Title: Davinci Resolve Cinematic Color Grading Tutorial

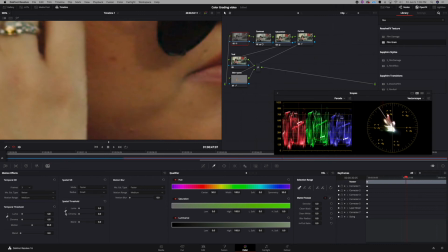12:16 All right, so next what I want to do is come over here to this one, and I want to unlink it and just pull up my chroma denoiser just a little bit. Again, slight adjustments, nothing major. Everything needs to be done at a minimal. All right, so let's look at the before and after so far. Looking good, looking good.
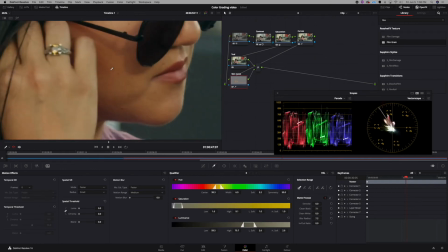12:40 So you have the skin tones. Let's zoom back in, click the magic stick again.
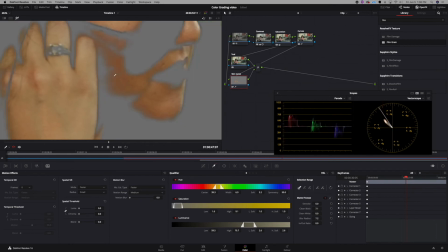12:44 As you can see, it kind of helped cleaned up a lot of that noise that was in the skin tone grab. All right, and we can look over here at the vector scope. This is the skin tone line. As you can see, we're a little bit off of it, but it doesn't have to be exactly on the line.
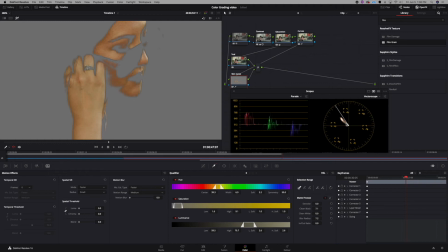13:00 You just want to get it in the general area. If you can keep it in the general area, then you know you're good. But I am going to add just maybe a little bit of magenta to the skin tones, just to kind of bring it a little closer to that. So what I want to do is I actually want to come down to my primary wheels,
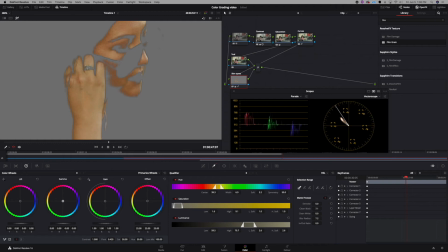13:18 and I go straight to my gamma or my midtones, just kind of pull up towards magenta and red. All right, and then I also add just a little bit of my shadows too. All right, and what that's going to do is just give it a little bit more
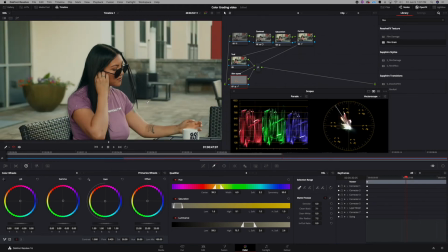13:32 red in the skin tone, to give it a little bit more blood in their face, so it makes it look a little more natural. So as I toggle
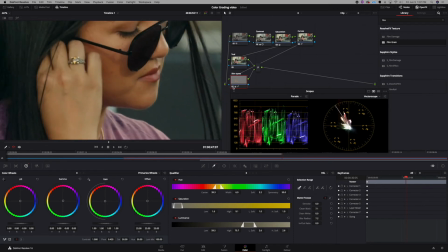13:41 that on and off, you can see it's just a slight adjustment, very slight adjustment, but it makes the skin tones look a little bit more natural.
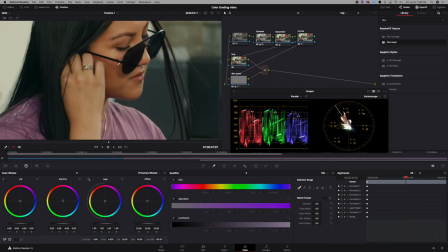13:50 Now what I want to do next with the skin tones, her skin is actually already very smooth, so it actually looks great. Generally, I probably wouldn't do too much more to smooth out the skin tones, but let's assume that her skin tones aren't that smooth, but it never hurts for a female anyways. Females are always like, they always look best with smooth skin.
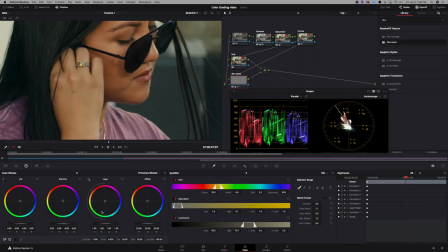14:13 So what you want to do, you want to click the skin tones tab again, and make sure we don't have this toggled on right now. Make sure that that's off, and you want to come down here to the bottom, all right,
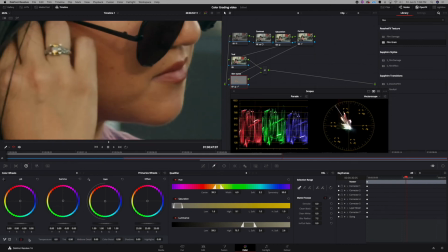14:26 and you want to click number 2, and they got this thing called mid-tone detail. I'm gonna crank this all the way up, and you're gonna see the difference, but we actually not gonna use it that way. We actually want to pull it down. But when I crank it up, it adds more detail to the face.
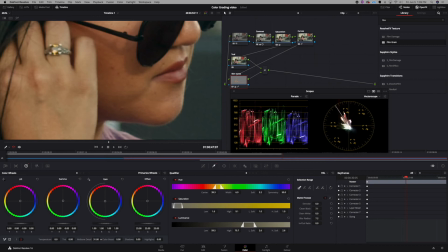14:42 We don't really want to do that for females. We really want to bring it down some to help smooth out the skin. Usually about 20, 21 is my sweet spot. All right, and it just kind of helps smooth everything out.
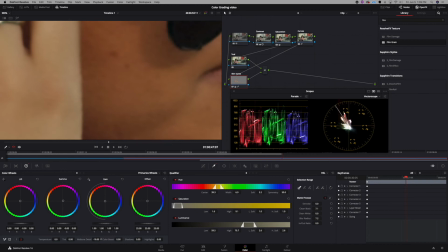14:56 All right, so let's go 0, 21. All right, it just kind of really helps smooth out the skin somewhat.
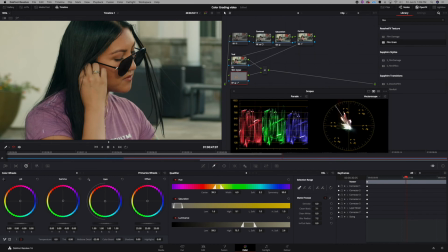15:05 So now we're done with the skin tones. I got it looking natural. The image is already looking a lot better than what we started. So that's the image in the beginning.
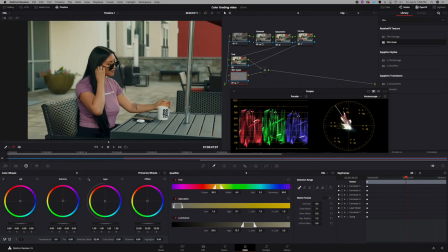15:17 This is where we at now. So now let's start adding the teal. Let's go back to this tab here that we labeled earlier as teal. Oh, I'm sorry, I forgot to label this. Let's go ahead and label this first node as the first node as noise reduction.
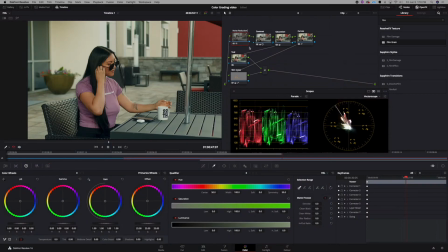15:34 Uh-oh. All right. Let's go back to this teal tab. Okay, go to your curves tab. So now what you want to do, you want to unlink it and click the red channels.
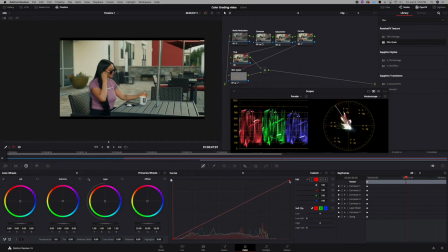15:49 So now we're going for the teal and orange look. So what we want to do is we want to pull some red out of the highlights. All right, and it'll start to get a teal look. And as you can see over here, you'll start seeing this entire vector scope shift over towards teal as we move it.
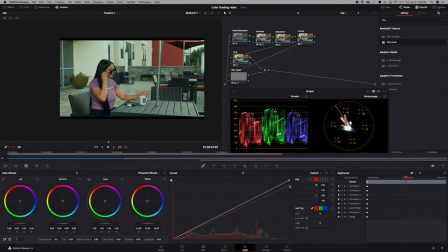16:05 All right, so what we're doing ultimately is creating separation. And as I'm gonna go way crazy with this real quick, but I'm not gonna leave it like this. See, the skin tones are not really being affected as much. They're still in orange, and that's because we have them qualified in the layer node after.
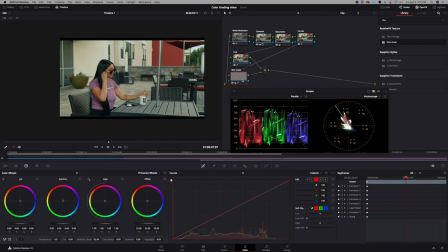16:24 All right, that's why the layer node is important.